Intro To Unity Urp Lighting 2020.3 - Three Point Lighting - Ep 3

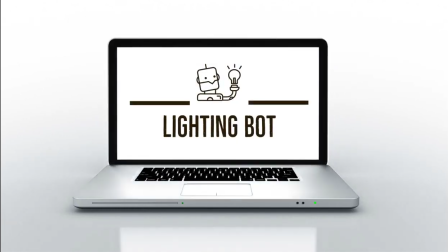Welcome to another tutorial here at Lighting Bot. We are continuing the unityurp lighting tutorial into tripod lighting.
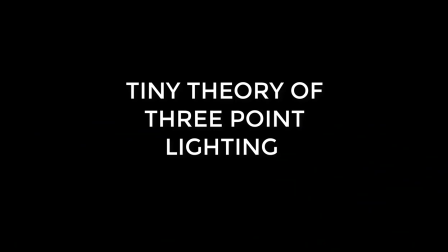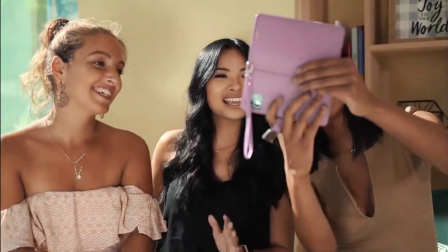In real life, the directional light can do a lot of the work. Yeah, it does the rim light, it does the field light, it kind of bounces around and it does a lot of the work.
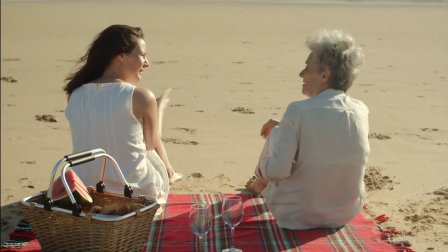Even outside in a controlled setting, you have the key light and it kind of does all the works, the specularity and so on.
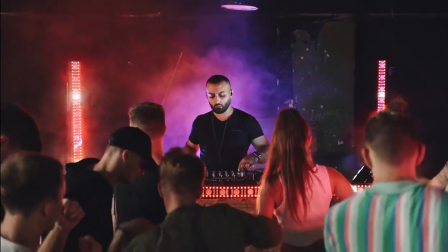In interior lighting, it's the same thing. You can place the lights and you can create the mood as well.
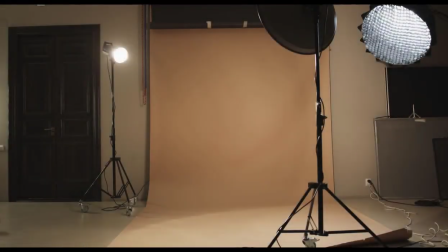But because we are trying to do more than just natural lighting, we want to have a specific purpose for the lighting.
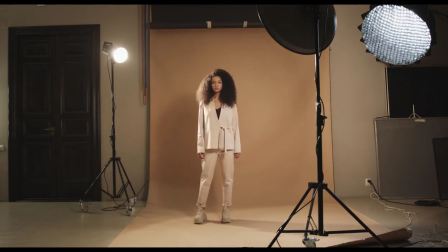So we'll practice a three-point lighting to create the rim light, to create the fill light, and kind of control the shape of the figure, shape of the object. And that's the key thing. The three-point lighting is meant to create the shape and the form, and then eventually story through the placement and the color.
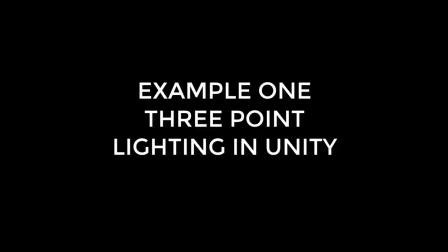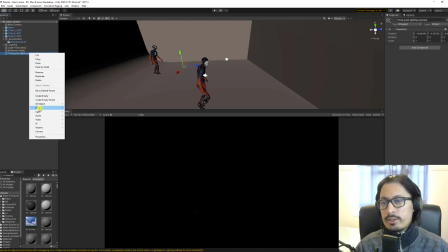Next up, or the first thing in terms of in Unity, we're gonna add the point light.
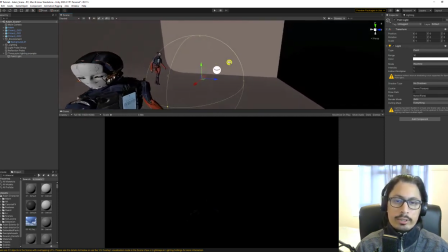Now, you don't need to add the point light and you shouldn't normally add the point light, but just for the sake of example, we're gonna add a point light.
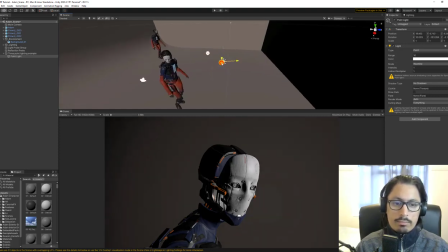And I'm gonna add it in a way that it covers mostly the right side of the face, so the opposite of the camera.
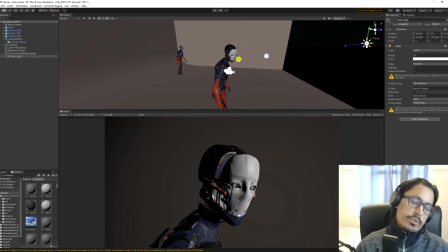The camera is more towards the left side and I want to cover the light on the opposite side, right side of the camera, and also right side of the face.
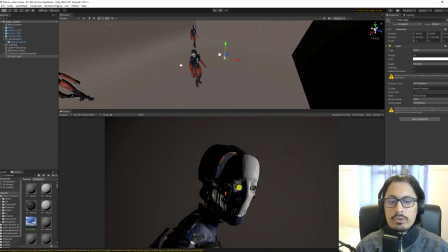Somewhere around here. I just want to cover the face and also cover the eyes, and then a little bit on the bottom of the body and then inside of the skull basically. Now you can move the light away to dim it.
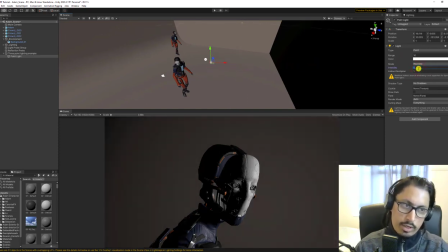I said before, you can reduce the intensity of the light if you want, if it's too bright.
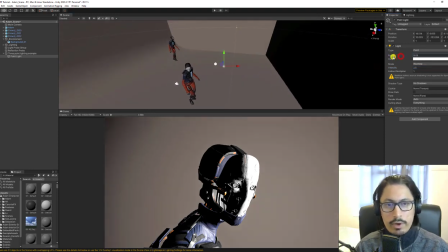I'm gonna put it on 2.5 because I'm gonna use range to dim it down, because I don't want any background light coming from this light.
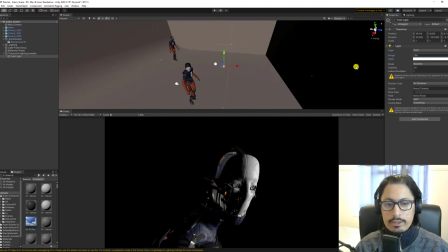I just want enough to fill the light. And then I'm gonna just randomly pick a color, maybe this one.
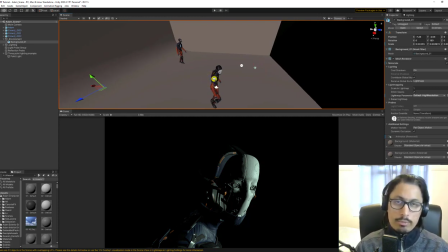So that's the key light. The purpose of the key light is to be the brightest. The purpose of the key light is to fill the face, and there's different ways and techniques. This is almost kind of like Rembrandt lighting. Normally Rembrandt light has a triangle and it's kind of is a triangle here,
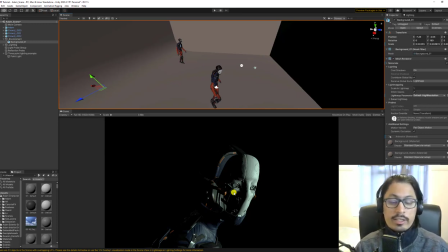but Rembrandt lighting and Rembrandt paintings is things you can look up on, and we will maybe cover that too actually. But basically you can see that it's Rembrandt broad is what I call it, because it kind of broadens the image by making sure that we are fading in and kind of shaping the mask a little bit.
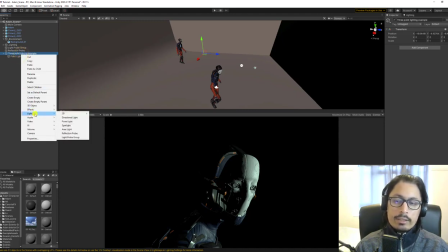But it's not enough. Next thing, you can either add a backlight or a spotlight in terms of the fill light.
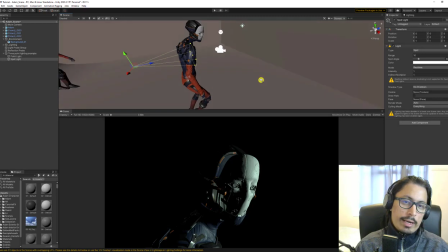So fill light or backlight. I'm gonna use a spotlight and I'm gonna go left side of the camera, opposite of the key light.
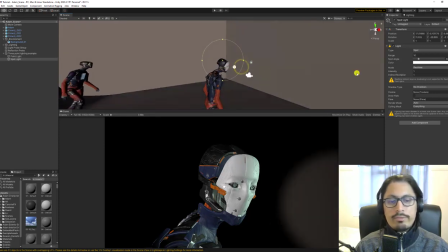And I'm gonna make sure that I can cover enough area to fill in the dark side, but it's too bright.
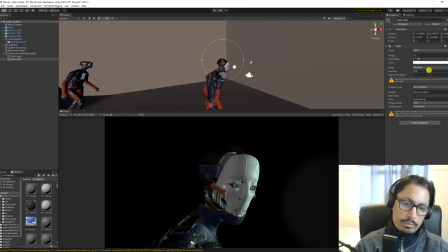It's kind of competing with the key light. So I'm gonna dim it down so it's just a little bit. I'm gonna reduce the range so I only hit the face and the sides a little bit, and then maybe
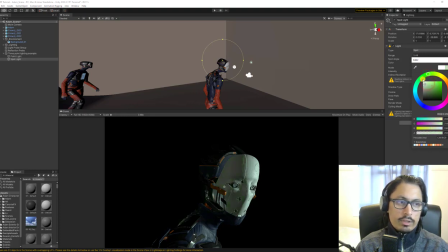for the fun of it, maybe I'll try a different color, maybe a bit light blue color, like so. Okay, now you don't see the background, and we're not separating the background.
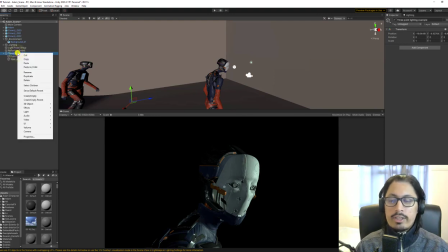There's two ways of approaching it. You can fill the background itself, or you can rim light the character.
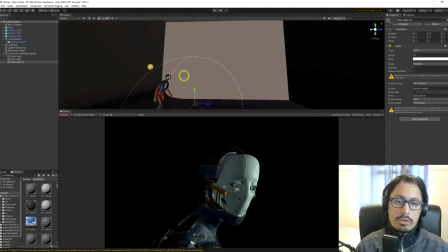So let's try and see if we can achieve both by using a spotlight.
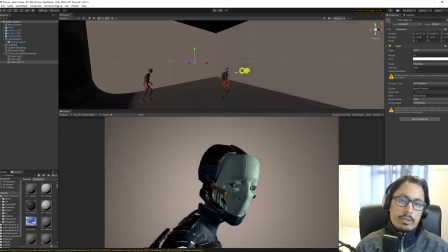So that you can fill in the background very quickly like this.